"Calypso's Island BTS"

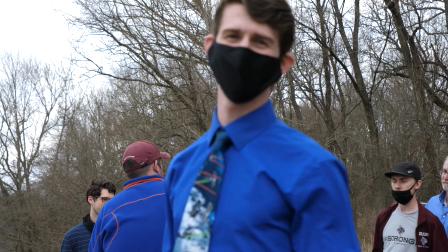[0:01] Oh, hi! I didn't see you there. I'm Zach, and this is Calypso.
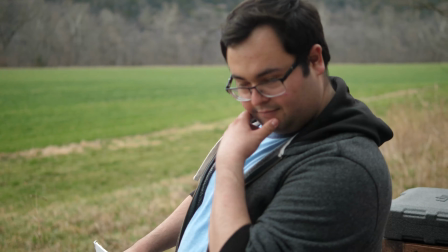[0:09] You.
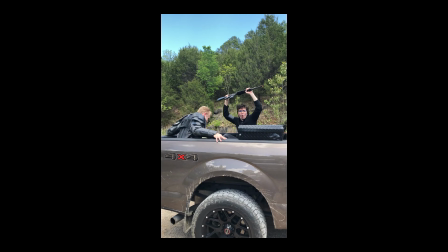[0:12] Yeah.
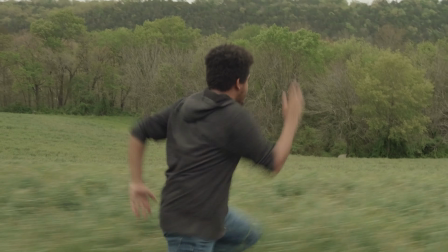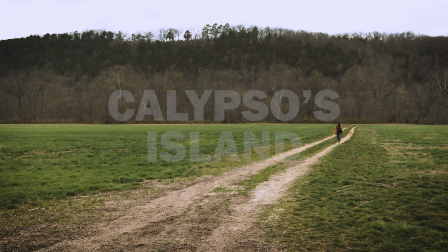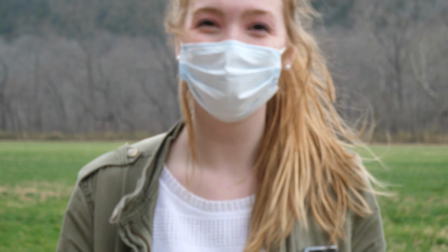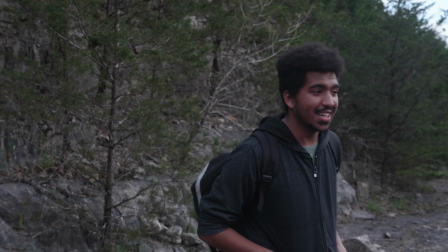[0:55] Is alive and risen. Can we do that again? Sorry, guys.
I love the process of filmmaking.
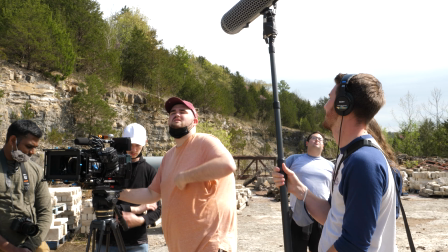[1:01]
Every part of it. I love the teamwork. I love how it forces people out of their comfort zones. I love how it's taking, you know, skills that we've been nurturing for so many years coming to this college and even before then,
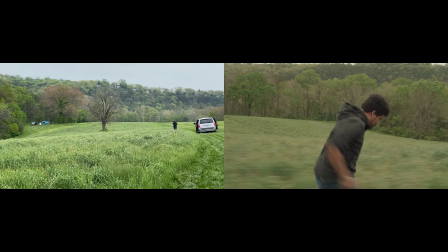[1:15]
and lets us, you know, run with them and do what we want and make mistakes. Make really bad mistakes, make really, you know, funny mistakes.
Calypso! Let's see this again, why don't we?
And keep going, no matter what, because we had to finish this film. Calypso's Island took us 8 days to finish, which was about a total of 30 hours.
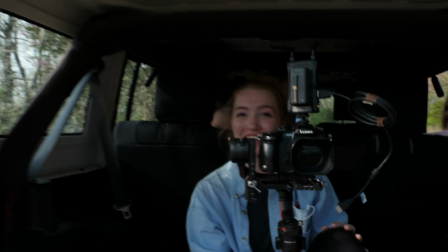[1:41]
Which is not very much when you think about it. How do you feel?
Pretty good, that's smart.
Ethan, Burke, Ty, and I went out one day to get some blocking footage to make sure that we could capture the essence of Calypso
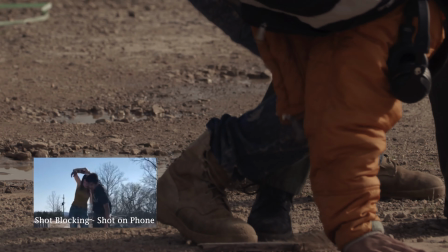[1:52]
appearing and disappearing and reappearing in different places.
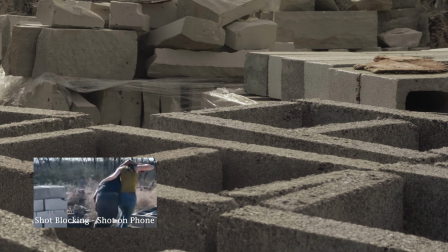[1:55]
We didn't have the means to make Calypso look like a ghost all the time.
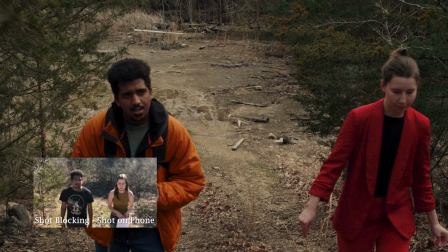[2:02]
So we took this approach with it where Calypso is a live actor, and we had so much fun like trying to figure out other ways to make her a hallucination.
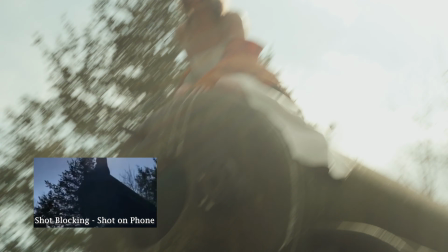[2:13]
And her character really came alive when we pan up and we see her on this weird dystopian piece of machinery,
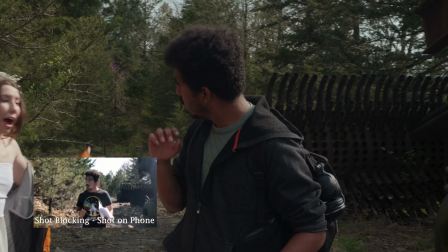[2:21]
and she's there, and then you pan back down and all of a sudden she's coming in from over there. And so it was so fun, like, learning how to get that creative and how to make it work, you know, how to tell a story that was otherworldly
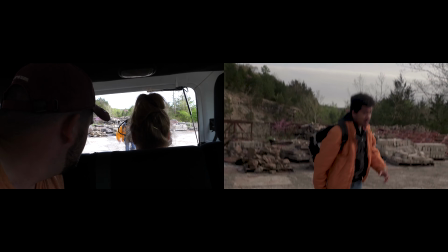[2:37]
and magical and mystical and dystopian, but with, you know, with what we had.
Little Pastor Amos.
At the waterfall scene, Ty completely submerged himself in the water.
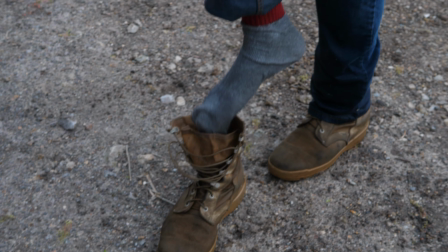[2:53]
It was cold.
Socks are officially wet, that's all I'm saying.
You know what I mean? Thank you, Ty, for that.
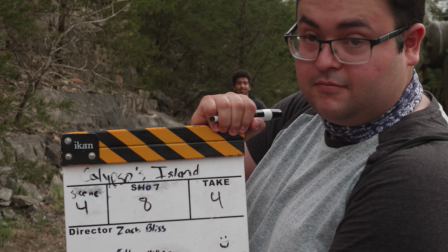[2:59]
Each person had their own role, and with that, they had their own responsibilities that they rose to.
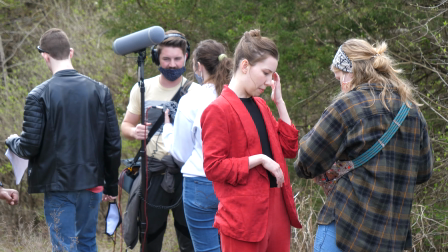[3:04]
Working as a team was something that was really impactful and important because we were each able to bring something to the table and then just have fun with it.
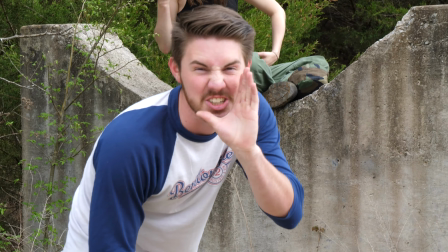[3:13] She's doing the call.
We had the people, we had the manpower, but at the same time, like, it felt very pleasantly ragtag.
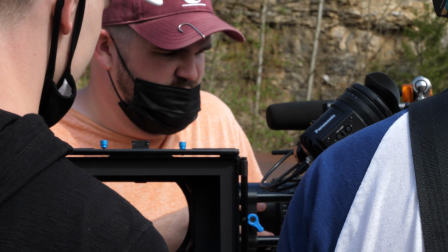[3:22] He's helping. Oh, is it quiet on set?
And everyone had to struggle and had to put in the work and had to put in extra work.
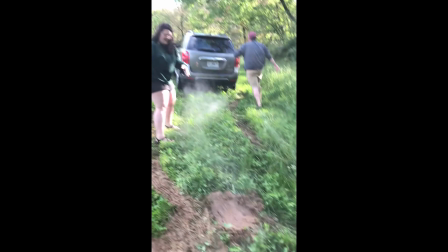[3:30]
And that teamwork that all came together of us doing what we had to do, I feel like made the movie what it is.
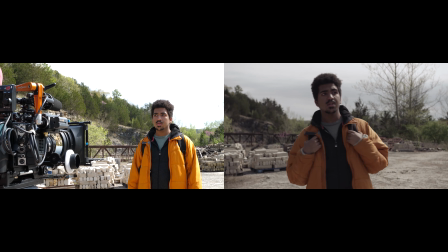[3:38]
One thing that's been really cool with looking through all the behind the scenes stuff is we get to see what the set looked like versus what the finished product looks like.
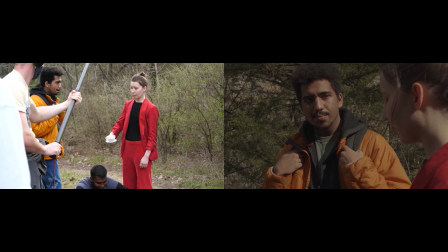[3:46]
And whenever you see that, it makes me so excited to see how cinematic and final our finished product is compared to where we started. So Paige and I and Ethan, we would be in the conference room and we would use our phones and we would say like, okay, we need this one shot where like a flower comes down